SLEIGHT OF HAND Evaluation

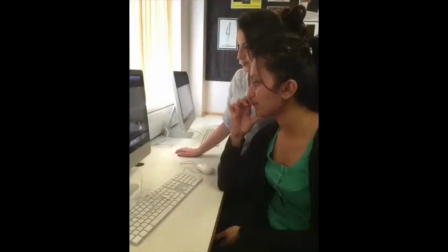(8:06)
When we had a near-finished film opening, we showed it to our peers and received feedback. This helped us to understand what our target audience liked, didn't like, and what we should maybe add. Our media class is our target group, so this helped us assess and attract our audience.
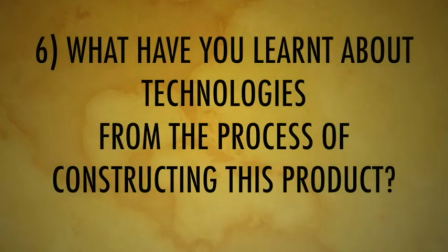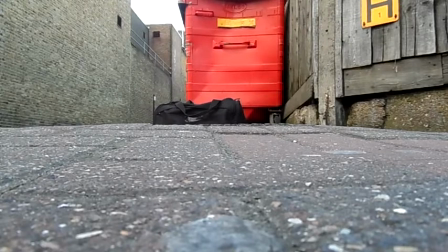(8:34)
I have learnt that technology is very important for constructing this product because this is how the product will be made,
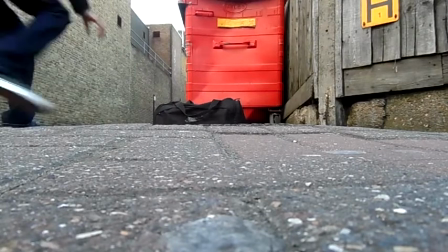(8:41)
how the audience will review your product, and good editing skills can change how the product is presented.
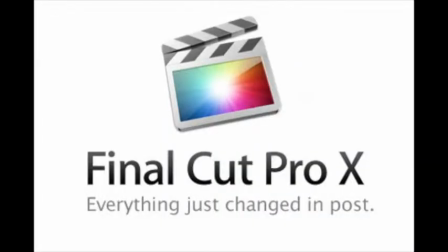(8:47)
The software that was used to create this product was Final Cut Pro. Since this was the new version, it was quite difficult to figure out how to use it.
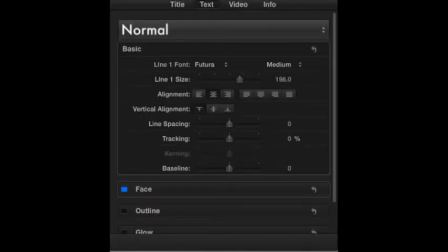(8:56)
After a few lessons, we were comfortable with using the software.
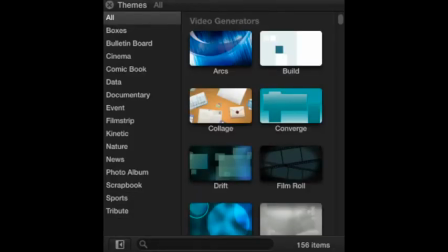(9:00)
The most important part of constructing this product was putting the clips in order and cutting them.
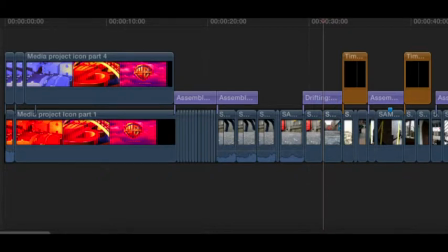(9:05)
If the order of the clips were different, it would tell a completely different story.
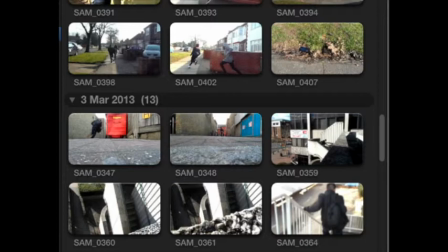(9:11)
Even if the footage was bad, the editing can change that. One part of the brief says to be creative with the credits and idents.
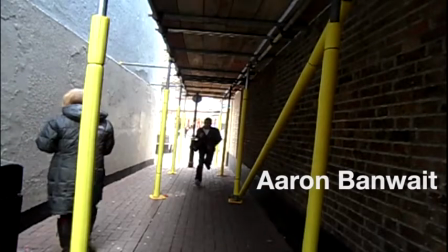(9:19)
We managed to do this, but using a different program. Syed edited the ident on Sony Vegas.
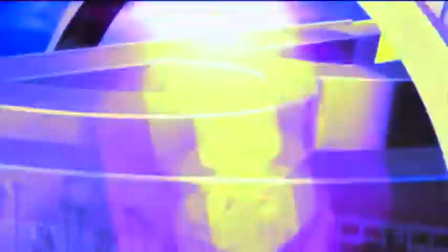(9:27)
He changed the ident to make it look like police sirens were flashing. When we showed our product to the class, the majority of them liked the beginning ident.
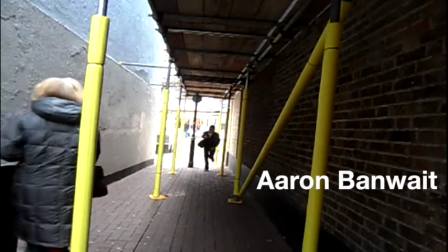(9:38)
The camera was the most important technology needed for constructing this product.
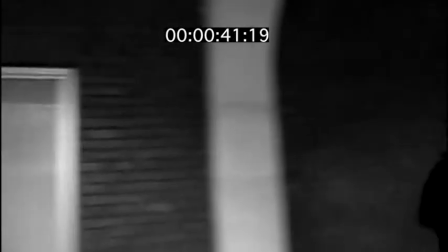(9:43)
The camera is what catches all the footage.
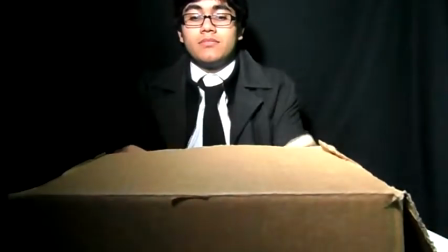(9:46)
The different camera angles are used to give the audience emotional information, and each camera angle represents something.
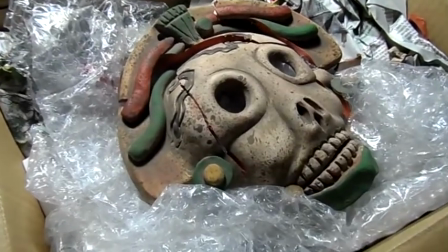(9:53)
For example, a close-up shot emphasizes the importance of an object, or emphasizes the emotion on a character.
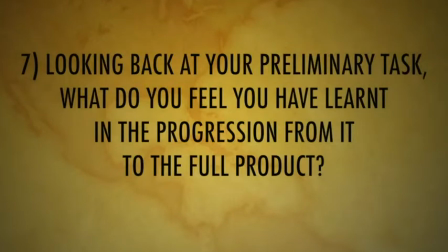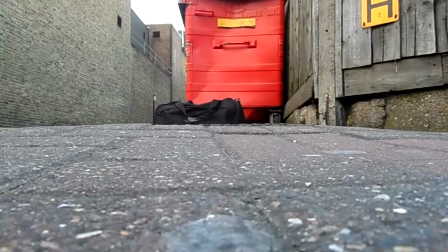(10:06)
As a group, we came up with different ideas, and then a suggestion came up about an interrogation scene.
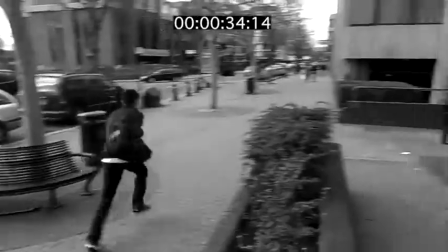(10:12)
We realised that we had done an interrogation scene for our preliminary task, so we looked back at it and based our idea on that.
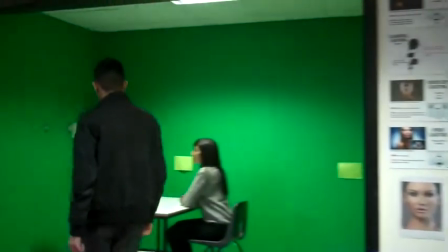(10:22)
We also had a script which we edited and looked back at our preliminary task for guidance.
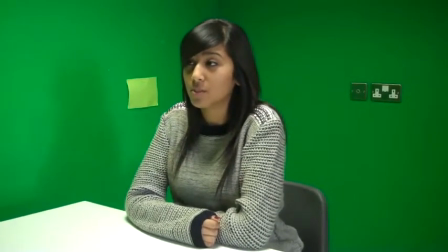(10:30)
We had two parts to our film opening, the chase scene and the interrogation scene.
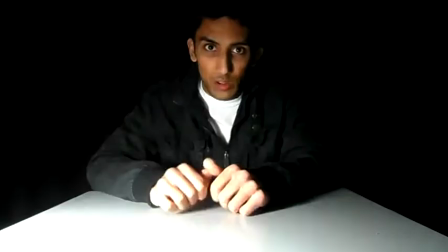(10:36)
Since we had guidance for our interrogation scene, we spent more time on the chase scene.
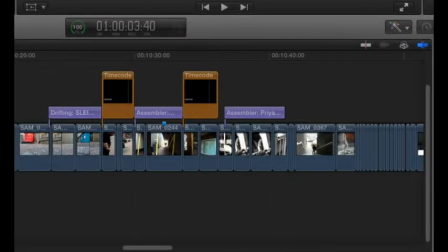(10:43)
I learnt that the first thing you need is to order the footage you have on your timeline. Putting the clips in order will make things more clearer, and it will be easier to pick out the clips to refilm.
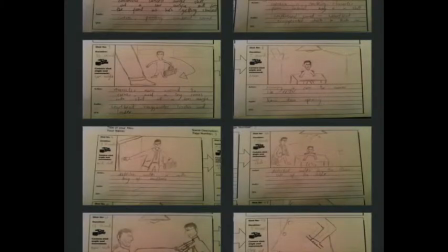(10:56)
I also learnt that following a storyboard will not always go to plan. Some of the shots that we planned to do, we had to change.
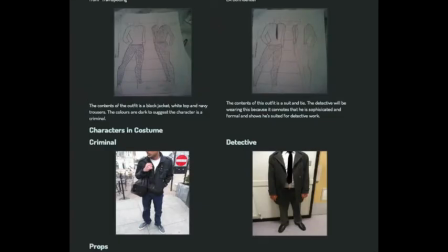(11:07)
There is a lot of preparation needed. There are more props to get hold of than the preliminary task. Also, the storyboard is longer, so there was more to follow and keep consistent.
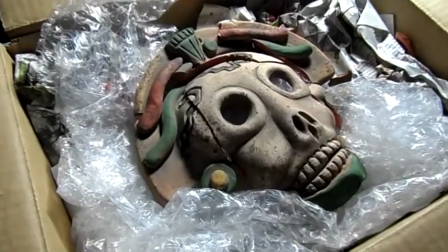(11:21)
The things that were similar to the preliminary task was of course the interrogation scene planning and layout.
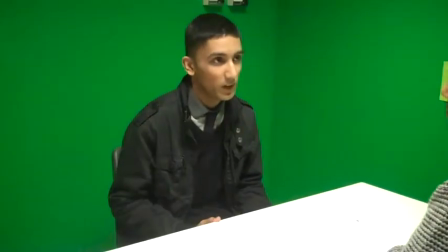(11:29)
Also, the actual idea was very similar. They both revolved around criminal activity.
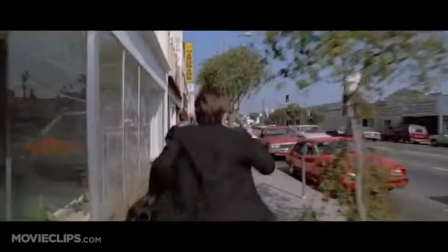(11:35)
Since our idea was similar to our preliminary task, we used it for guidance,
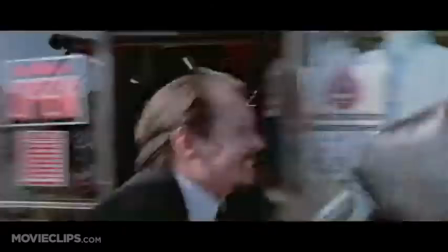(11:40)
and we also used the opening scene to Reservoir Dogs and Trainspotting as guidance too.